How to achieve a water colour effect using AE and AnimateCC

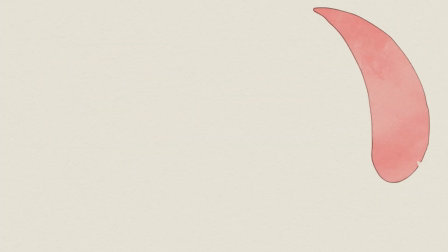Hi everyone, today I'm going to show you how I achieved the watercolor effect for my Mother's Day animation.
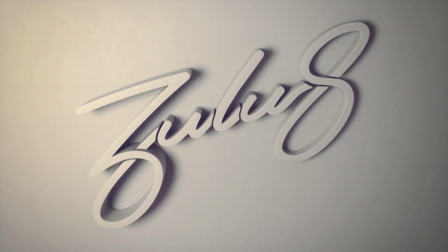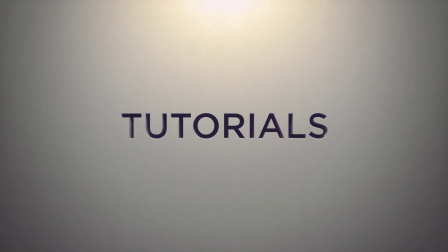This is quite a simple technique, but I've got a few people asking me how I managed to get this style, so I'm going to run through these quick steps with you today. I manage this technique by animating an alpha channel over the top of my PNG sequence so that it gives the illusion that each frame has been painted.
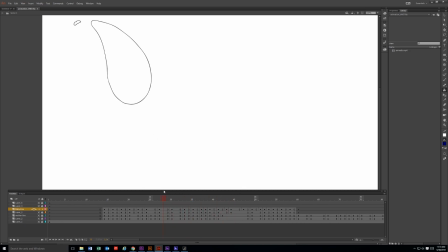When I drew each frame for the Mother's Day animation, I created them on 1s, 2s, and 3s, so they change between them.
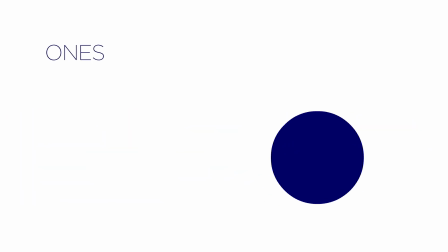For people who do not know what I'm talking about, 1s, 2s, or 3s refer to how long a single image holds for in relation to the frames per second. Since my animation switches between 1s, 2s, and 3s,
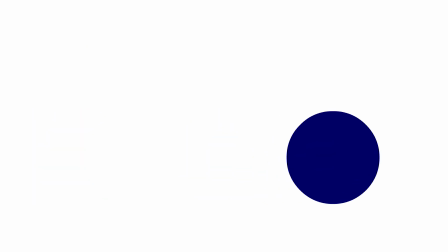that means that some of the frames are shown quicker if they're on 1s or slower if they're on 3s.
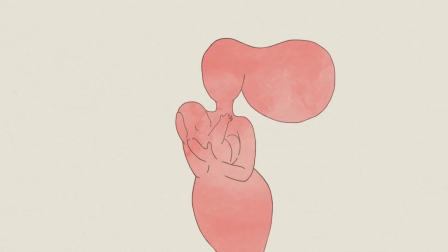To give the animation a stop motion effect, I have to make it look like each frame has been individually painted on a separate piece of watercolor paper. I'll do this by adding an ink texture to the colored layer, and to make it look like it's being painted, I'll change the texture each frame.
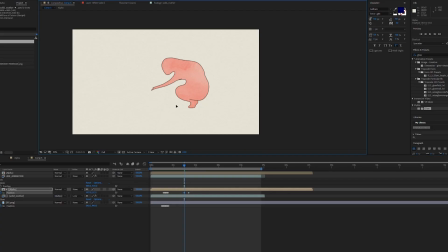This will require me to manually move the channel however many frames the image is going to be there for. So if the image is going to be there for 3 frames, I want the alpha channel to stay there for 3 frames.
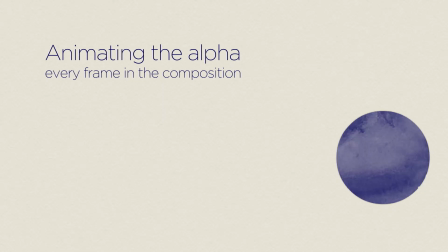If it jitters across those 3 frames, it won't look as though it's been painted. It will look like it's been done in After Effects, which clearly it has been. But we really want to go for that traditional stop motion style. So we're going to be manually doing it for this little tutorial.
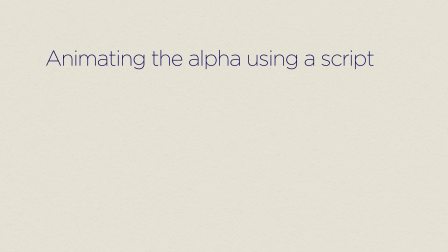There are different scripts that you can use, so you don't actually have to do it manually, or there's multiple ways that you can go around just creating this technique using like noise textures. Another thing you can also do is you can make up a composition that has an animated sequence of the alpha matte. That's another faster way of managing this kind of technique. But for this technique, I'm just going to be doing it manually.
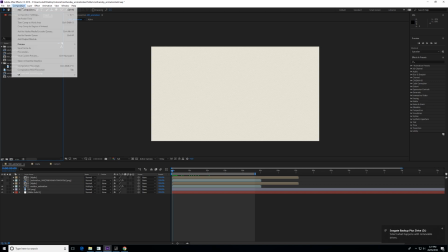Okay, so now we're going to start our little example. So we're going to create a new composition.
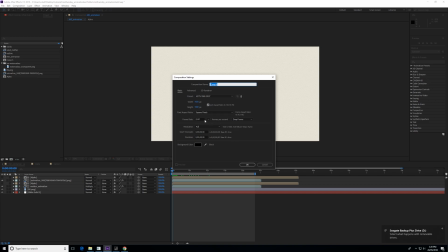We're going to make sure that our settings are set to 1920 by 1080, and we're going to set this really quickly to 25 frames a second.
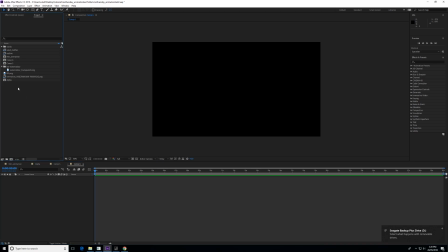Okay, perfect. So to begin with, we're just going to import just our watercolor paper texture.
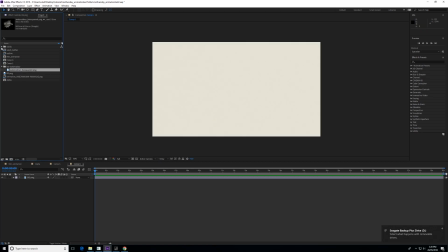And we're also going to be importing our 2D animation. So we'll just import the outline for the time being. So at the moment you can't see it because it's like massive. So I'm just going to scale it down really quickly. I'm going to go 38.6%.
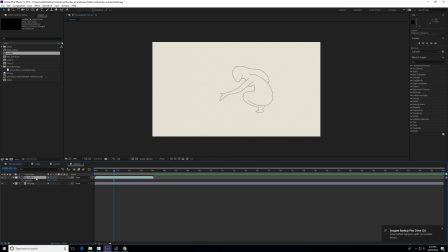And we're just going to make sure that the position is right. So we're probably going to go 966 by 543. Awesome. So once again, I've quickly animated this in AnimateCC.
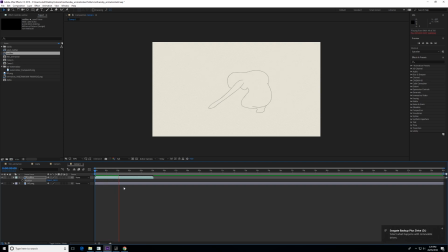So we have our outline, and we also have a separate layer, which is just the solid. So for this, I wanted to animate them separately. So I want the base layer to resemble watercolor and the outline to look like it was more done in either felt tip pen or pencil.
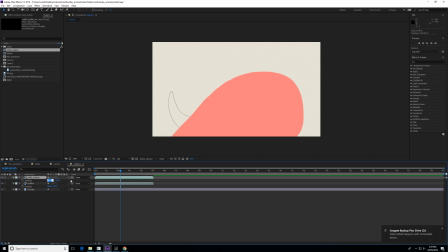So we're just going to adjust the position of this again. So 966, so they match up. 3, and we're just going to obviously adjust the scale.
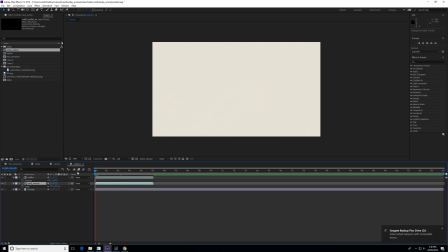And we're just going to drag this down. Perfect. Just going to have a quick little play. All right. Yeah, it's looking pretty basic.
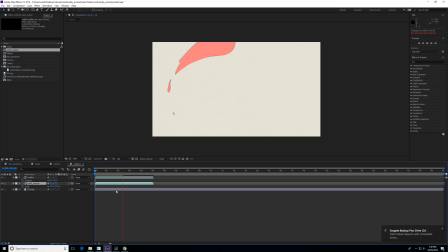So we're just going to start adding our watercolor.
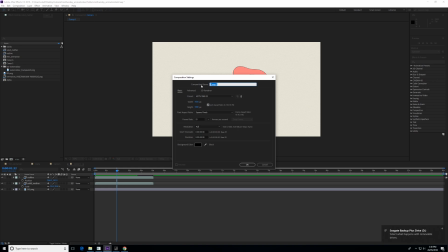So what we're going to do is we're going to create a new composition, and I'll just call this watercolor for the time being.
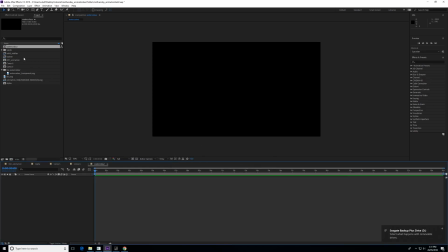And what I'm going to do, I've already actually made this composition, but I'll just do this anyway. I'm going to drop in just a PNG of an ink texture.
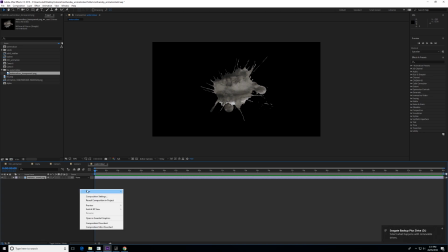And I'm just going to make the background a white solid.
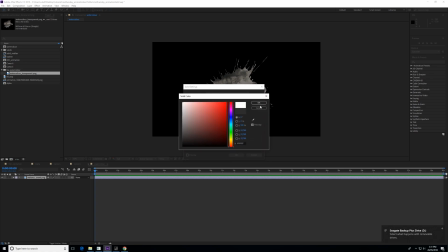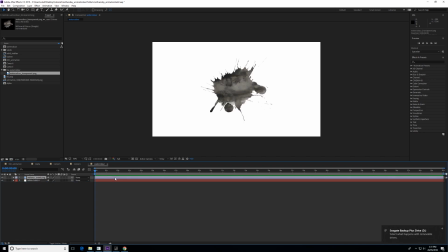Underneath, perfect. All right, cool. So we might just want to make this a little bit bigger. Yeah, that'll do.
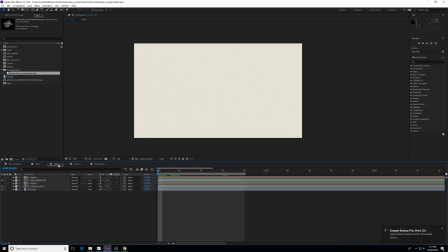And what we're going to do is drag it into our composition that we just made.
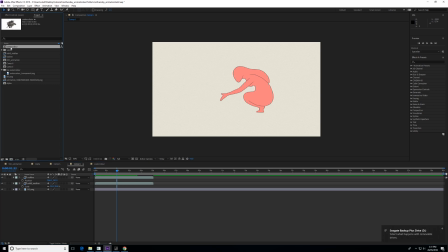So we'll drag our watercolor composition over the top of our
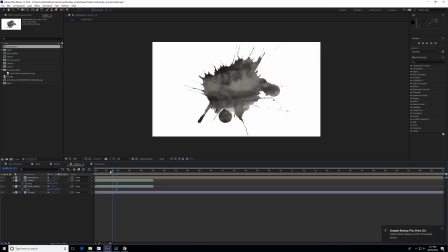animation there, and clearly you can obviously see nothing now because it's over the top of the layers. What we're going to quickly do is transfer the ink texture over to the base color layer. We're going to do this by heading down to the bottom left-hand side and selecting Toggle Switches Modes. This will bring out your blending modes.
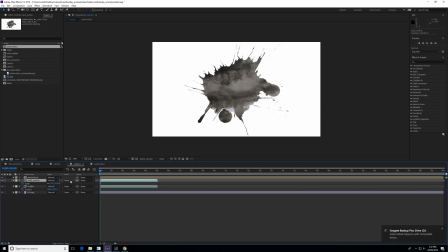From here, we're going to select the color layer and set its blending mode to Luma Inverted Matte.
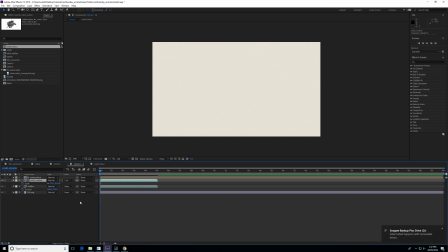This means we're going to be using a luminance of the ink layer to make a matte. And at the moment, you can't see anything. So we're just going to scrub through really quickly, and it kind of pops up randomly. So you can see here that
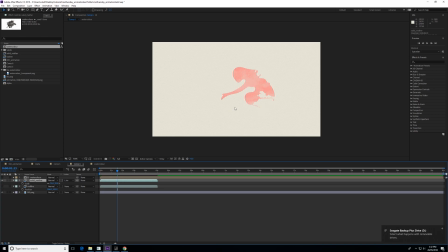I'll just turn the outline off for the time being and just drag it.
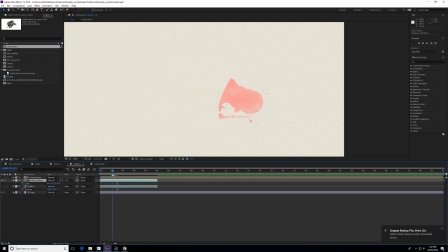So we're creating an alpha of the blocked out color.
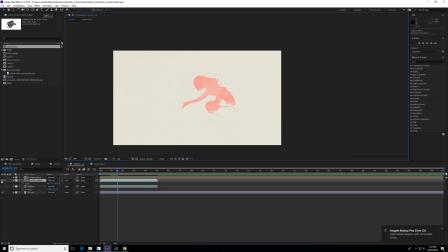Wherever the alpha is, the PNG sequences of the solid color are visible. Now, what we have to do now is, since the alpha isn't moving, but the blocked out color is, what I'd like to do is actually animate the alpha.
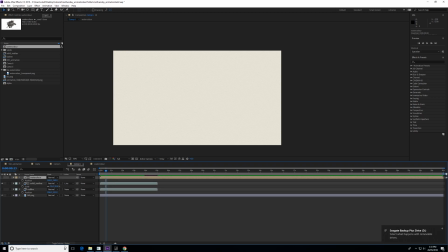So what I've done is just gone into the position and just moved the alpha around and scale it so it actually suits, where the image is. So what we're just going to do is I'm just going to key that, scale it in really quickly, and I'm going to move it.
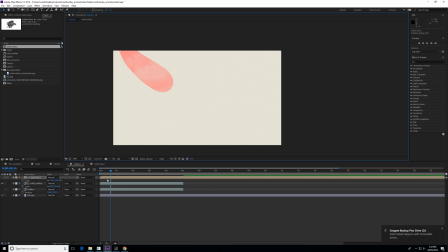So that means that every time the color layer moves, I want the alpha to move. And when the 2D layer isn't moving, I want the alpha to stay still. Since this animation is trying to replicate a stop motion animation, we need it to look like each frame has been painted on.
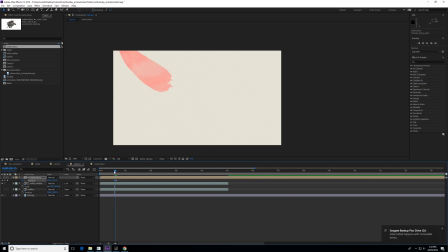If the alpha moves around constantly, then we're going to lose the illusion that it's a stop motion. So what we're going to do is we're just going to copy this keyframe, and we're just going to paste it here.
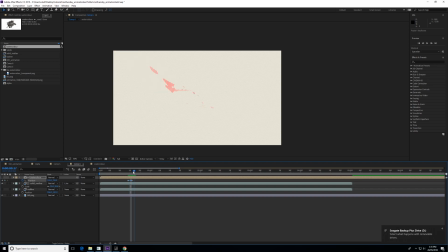So it just stays the same. So it changes, and then once it moves again, we can move this down, maybe scale it up, rotate it, just scale it up again.
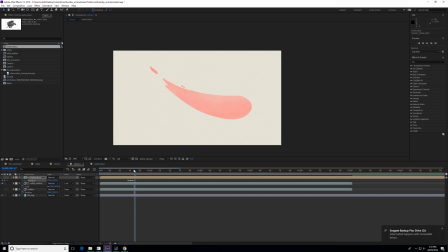Doesn't really matter. Okay, cool. Yep, awesome. And then we're just going to create another keyframe so it stays the same for those 2 frames.
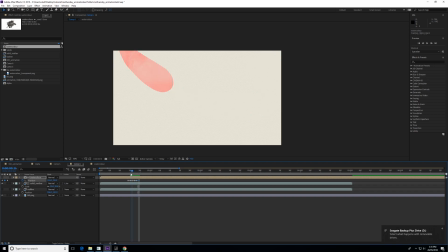And then we're just going to position it over here. Cool, so the alpha kind of changes. All right. So you can see here how each of these frames are on 2s.
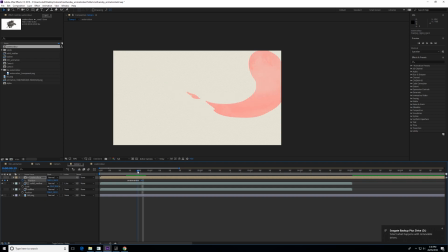So they change per second frame. So 2, and then this one goes. Well, this one's on 3. So we want to animate the alpha when the actual image is moving to give it that stop motion effect.